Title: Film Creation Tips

And that shows a little bit more detail, focuses a little bit more on what you're trying to film,
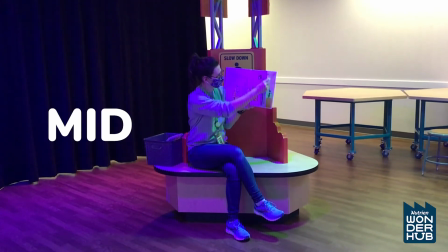4:19 whether it's people talking or an apple falling down from a tree, whatever it is. And then after you film your long shot and your mid shot,
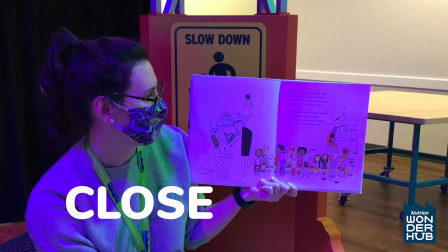4:28 you get close up so that people can see what kind of talking is being done or what kind of action is being done close up, so we really know all the details about what's happening. That is if you want to introduce a scene or reintroduce a scene, then you do long shot, mid shot, close up. If, however, you want to make your movie, if it's like a scary movie, for example, and you want to make it mysterious and build that mysterious air in your movie, you want to do the opposite of that. You don't want to introduce a whole scene because that gives all the details away. So Instead, you get close first,
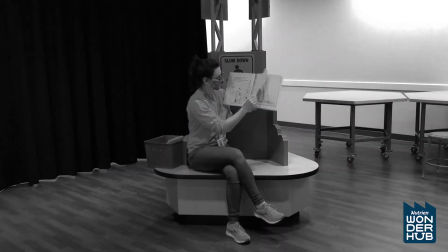5:09 and then you film your mid shot, introducing a little bit more detail.
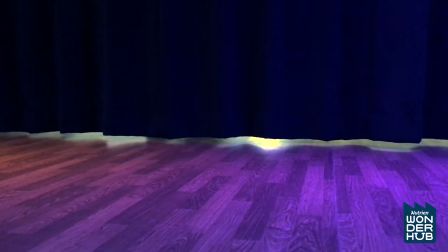5:15 You do your close-up, people don't really know what's happening.
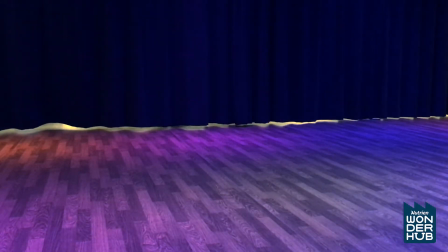5:19 Then you move back and you do your mid shot and people are like, oh, I can see some things in there that I didn't see before. I think I might know what this is.
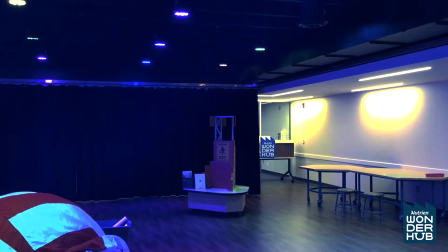5:28 Then, just when you think that you know what everything is, you move back and you film your long shot and people can see all of the details of what's happening. And it kind of builds a suspense when you start close and move farther back. So that's how you should film a mystery or a scary type movie. I also have some more tips for you regarding the two main major rules when you're shooting films. The first is that you always shoot more than you need. Always over film, because editing is very hard to do when you don't have very much to work with. So if you get a lot to work with, editing becomes a lot easier. So the first main rule is always shoot a scene from more than one angle. In more than one angle. So if I was shooting a movie right now, I would shoot myself from forwards and I would shoot myself from the side so that it shows me talking to you guys in more than one angle so that people can really get a sense of what's going on. But when you're doing this, you always have to be aware of the 180-degree rule, which means that when you're filming a scene, there's an invisible line that you can't cross. Your camera can't cross. Otherwise, it will start to confuse people. And I'll show you what this means.
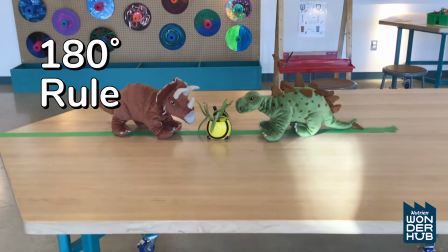6:54 So here is an example of using the 180-degree rule. I have two dinosaurs here who are eating dinner together at a fancy restaurant.
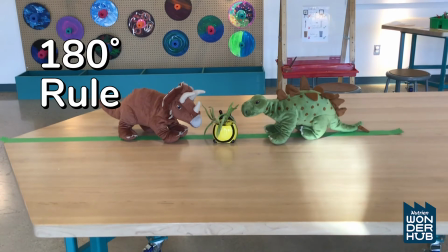7:03 And what the 180-degree rule means is that it's okay to film from straight on, the two of them having their dinner, talking just like this.
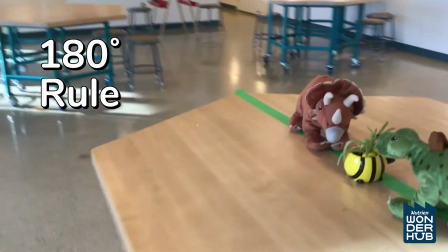7:10 It's also okay for me to move over here and film this guy a little bit closer.
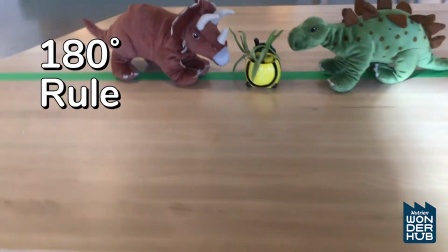7:18 And it's okay for me to move over here and film this guy a little bit closer.
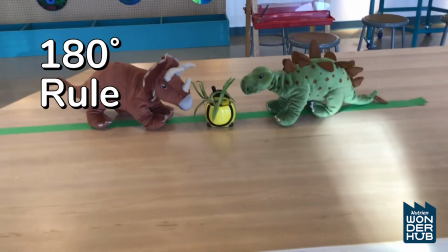7:24 That's okay. But what the 180-degree rule means is that I cannot cross that invisible line, which I put as a piece of green tape for you guys to see.
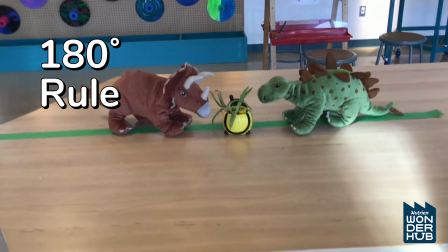7:34 Otherwise, it does not make any sense to see who's talking to who.
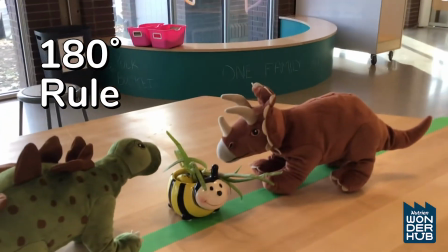7:39 Now we don't know who's sitting on the left and who's sitting on the right because I took footage from both sides, and that's confusing for people. And the second rule is that you always top and tail your shots. And that means that you always take extra footage at the beginning and extra footage at the end of whatever you're filming, and then it's easier to edit chunks out or in. Because if there's lots of things to work with, like I said before, editing becomes a lot easier.